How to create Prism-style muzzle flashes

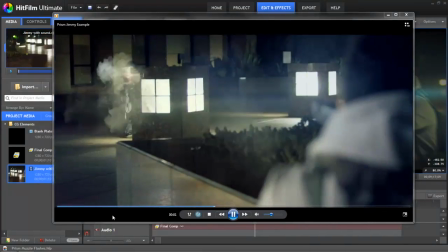Hey everyone, it's Joshua Davies here from HitFilm. A load of you have been asking for this, so this is our muzzle flash tutorial.
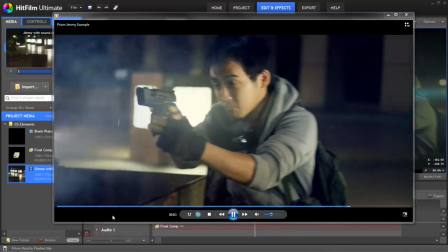We're going to be looking at this footage here from Prism by Corridor Digital. So in this footage,
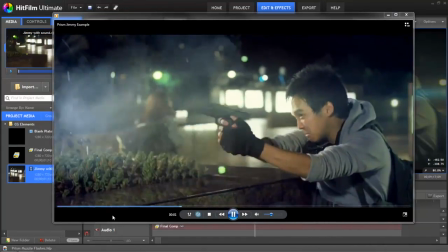Jimmy Wong is firing the gun and Corridor Digital have added on loads of great stock footage of muzzle flashes and smoke.
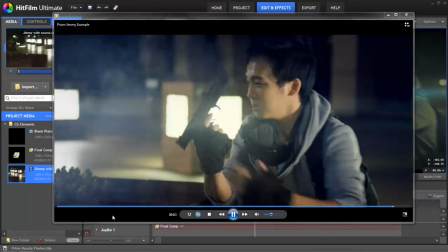But what if you don't have that stock footage? What if you want to create these effects within HitFilm itself?
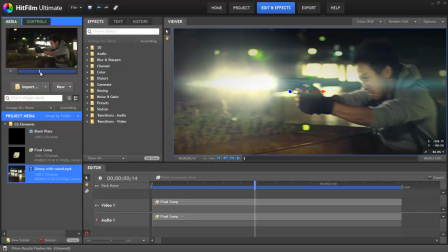So here's the footage of Jimmy Wong with no effects, and on the right we have it with the effects created in HitFilm. We've packaged this all together into a zip that you can download, so you can really see what we did to put this together. Let's jump into the composite and have a look.
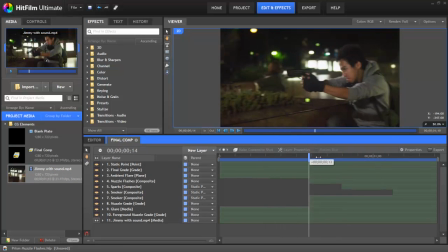Now if we switch off all the layers apart from the background, you'll see how different the original footage is from the effect that we're trying to create. Now in the grading of this footage, we did a few things to make it look a little bit more like Prism, a little more film-like.
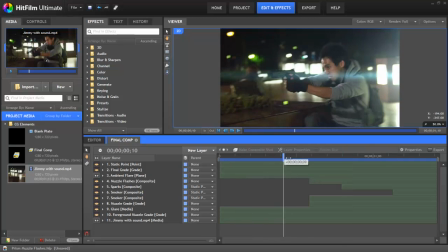First, there's this ambient flare that goes across the screen.
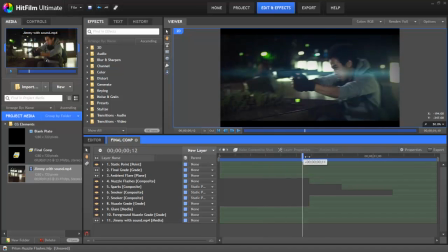And then the final grade where the blacks are crushed, there's a little of alteration of the colour, and we've also added on a letterbox. Finally, all the lights in the background have a glare that emanates from both sides. This is true of a lot of the exterior footage in Prism.
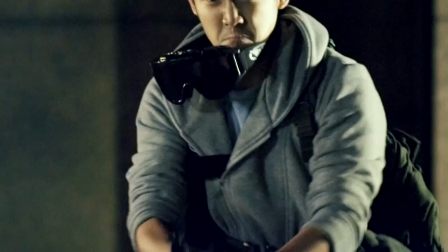When it comes to the muzzle flash, if you talk to the guys at Corridor Digital, something they'll tell you is it's all about the detail and the layers.
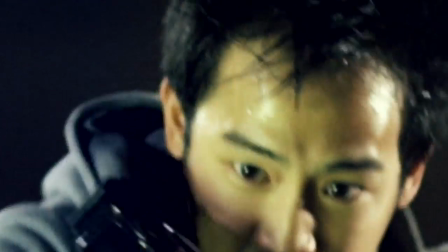If you just grab a muzzle flash and chuck it on, it's not going to look good. It's about how it interacts with the environment,
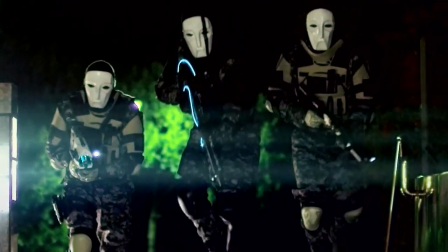and it's also about what extra bits and bobs you add in, like smoke or sparks coming out of the gun.
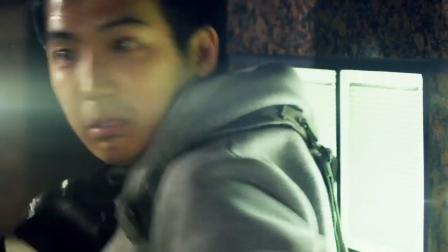Really, these layers of detail are what sell the effect, and it might not be truly realistic, but when it comes to visual effects like this,
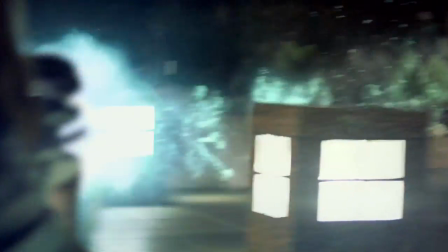you're just trying to sell it to the audience, and you're trying to make it an interesting effect and make that shot look exciting.
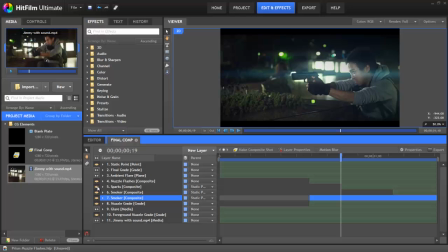So bear this in mind when you're trying to create muzzle flashes. So let's add the muzzle flash back in and have a look at it. Well, as you can see, our muzzle flash also has an ambient light around it.
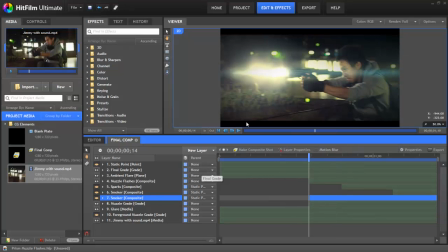What we've also done, if we switch them on, is create some grade layers, one of which just brightens up the frame,
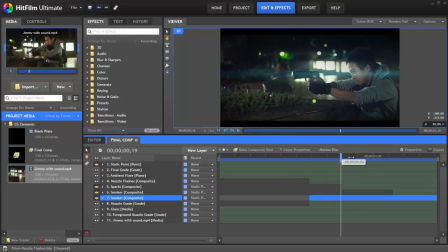the second of which actually brightens up the background in the areas that are closest to the muzzle flash.
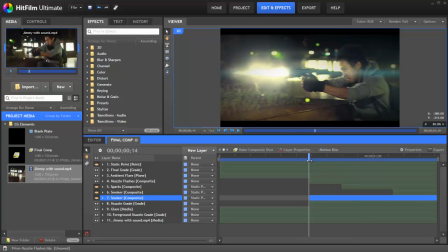This is really great for selling the effect and making it look more realistic. It's really important to note that a muzzle flash only ever lasts one frame. Sometimes you can't see them at all when they're actually blank firers.
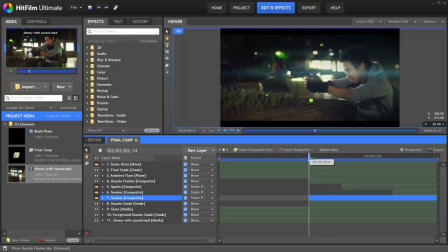So unless you've got something like a shotgun which is spitting out debris, you really only ever want it to last one frame. The ambient light effects, sometimes they can last two frames, but never really more than that.
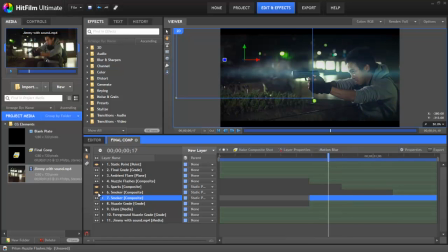What we've also added is smoke. As you can see on this first shot, we have smoke, but we don't on the second, and then we do on the third again.
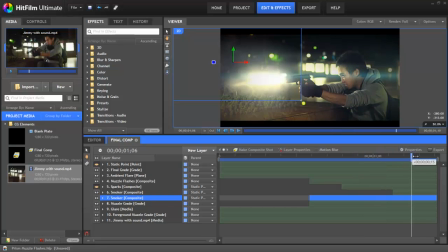And it's important to note, as with all visual effects, you need to make something that looks right, rather than something that is necessarily realistic.
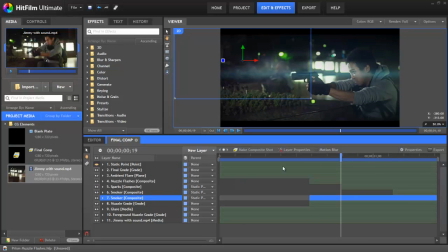We've also added sparks here on the second shot, but on none of the other ones, just because it makes it a little bit more dynamic and more interesting. So all of these elements that we're talking about were actually stock elements inside Prism. So if you have something like Action Essentials 2 by Andrew Kramer,
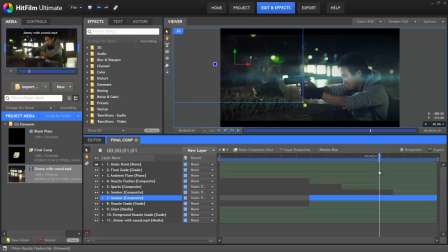then you're in a really great position to just chuck this stuff on and have really great looking muzzle flashes. But if you don't have that, you can actually use the powerful features inside HitFilm Ultimate to create these effects for you,
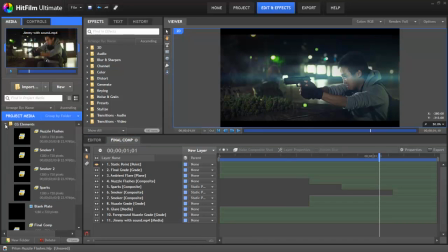and that's what this tutorial is going to be looking at. So what I did was actually create some stock footage inside HitFilm.
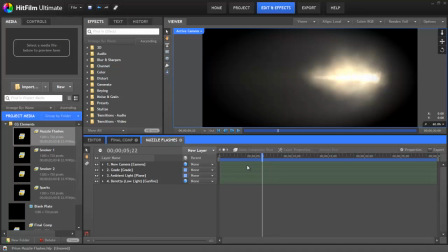So for the muzzle flashes, I created a new composition and then built my muzzle flash inside of that and then just used it as a piece of stock. As you can see inside my muzzle flashes composition, all I've done is use a preset that was already in HitFilm, the Beretta low light preset.
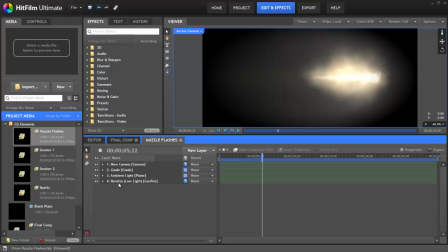So I dragged this on and combined with some lens flare, I created this stock that changes on every single frame. So let's go ahead and create that again.